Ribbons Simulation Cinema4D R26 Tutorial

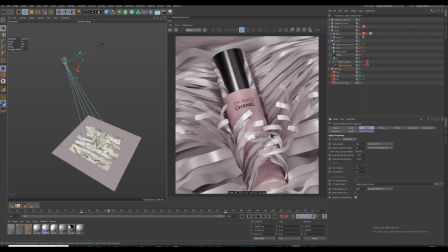(33:13)
So with using this, we've got looking really luxury looking and very graphical looking, because everything is
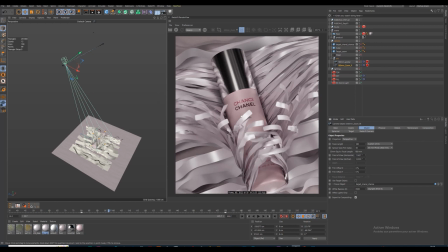(33:29)
not straight together. It's everything look at the same angle. That's what it makes it so graphical. And you see camera movement at camera. I had a stage.
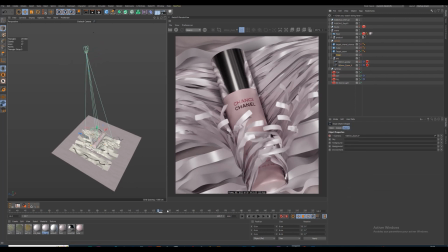(33:46)
On my stage, I put first my zoom camera, and I had a keyframe, and I put my global, so it will change.
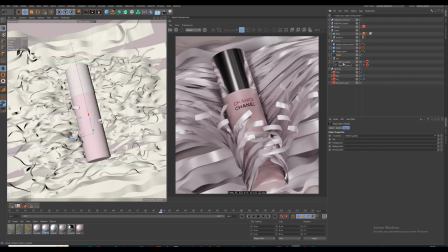(33:58)
You see, from there to there. And I've got about same movement from my global to my zoom. If we are looking
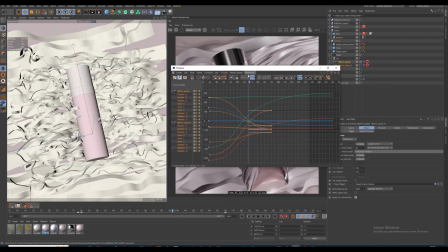(34:13)
at F-curve, you will see my transition is at 130 frames, and you see it's go really
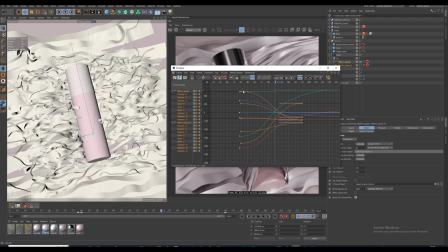(34:28)
slow at first, really fast at the middle, and really slow at the end. And same from zoom, and same for global. And I exaggerated even more for my global. If I go just
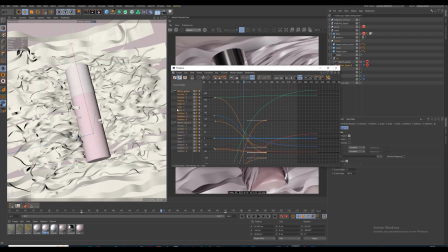(34:48)
to my
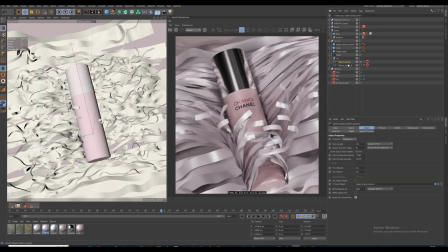(34:57)
global to show you it's more clear, I exaggerated
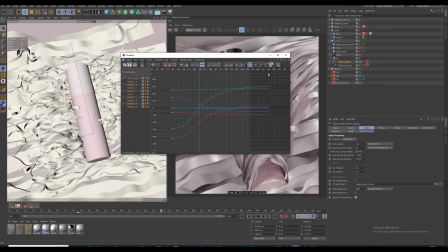(35:05)
for the end, for it be really smooth at the end. My movement like this.
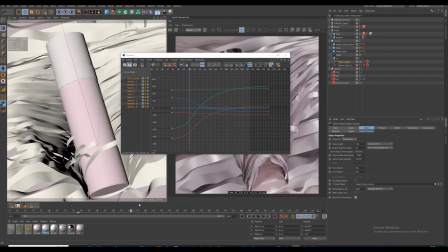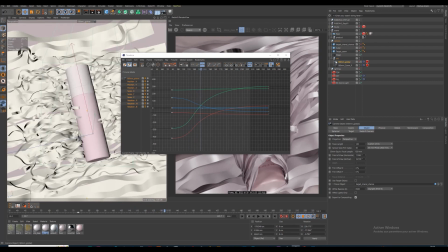(35:18)
And I just change my global for my global camera focal length to 120, and that's why it's look far, and we've got nice
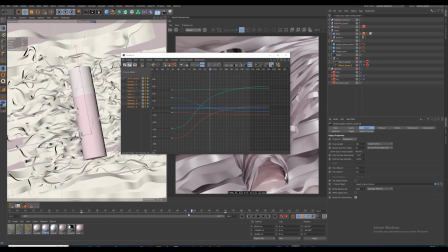(35:39)
contrast between first plant and second plant like this.
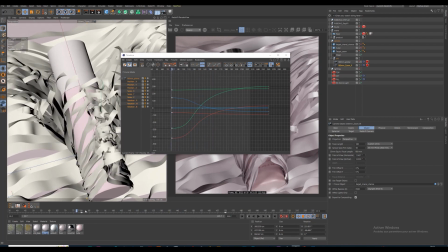(35:44)
You see, first plant is more about product, revealing product,
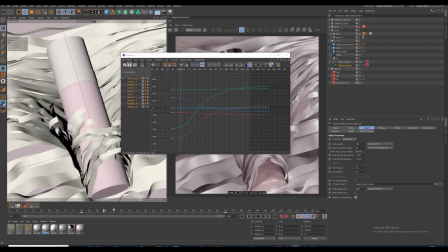(35:49)
really focus on product, and second plant is more about ambience.
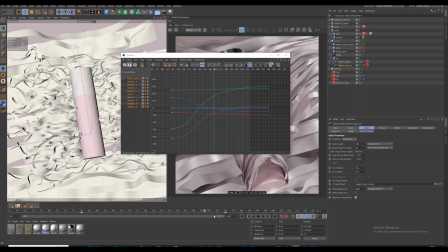(35:55)
What ambience, how we feel. And because they have about the same movement, it's merging great together. So we have got a smooth transition between both. For post-production,
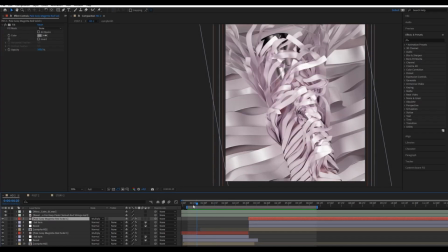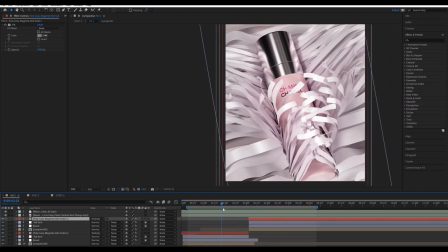(36:18)
so here is my two scene. I make adjustment layer for both scenes a little bit different. What we've got, let's show you vanilla
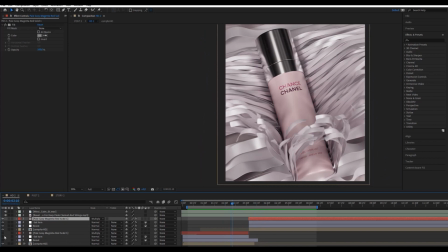(36:32)
PNG sequence from Cinema4D and after. So you see huge change after.
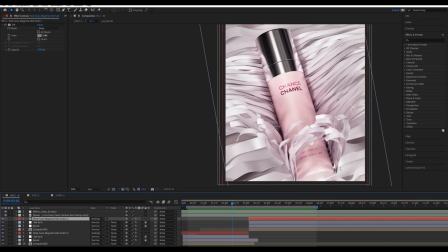(36:41)
The ambient is much more friendly and dreamy ambience. You see, before it was a
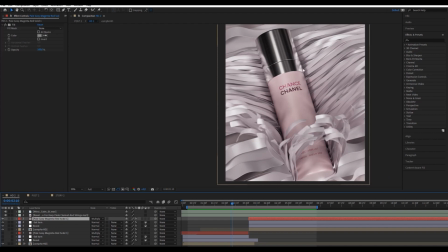(36:55)
little so sad before. So first I had a boost adjustment layer, I had a lumetri color,
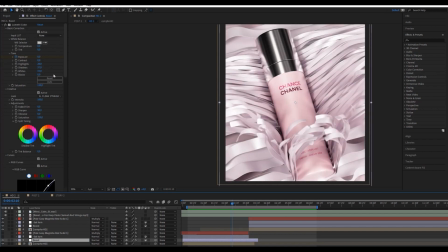(37:04)
and you see I try to approach Cairo filter from Instagram. I think it's really nice filter for this case, for having a dreamy ambience. So I boost my highlight, my shadow, my white.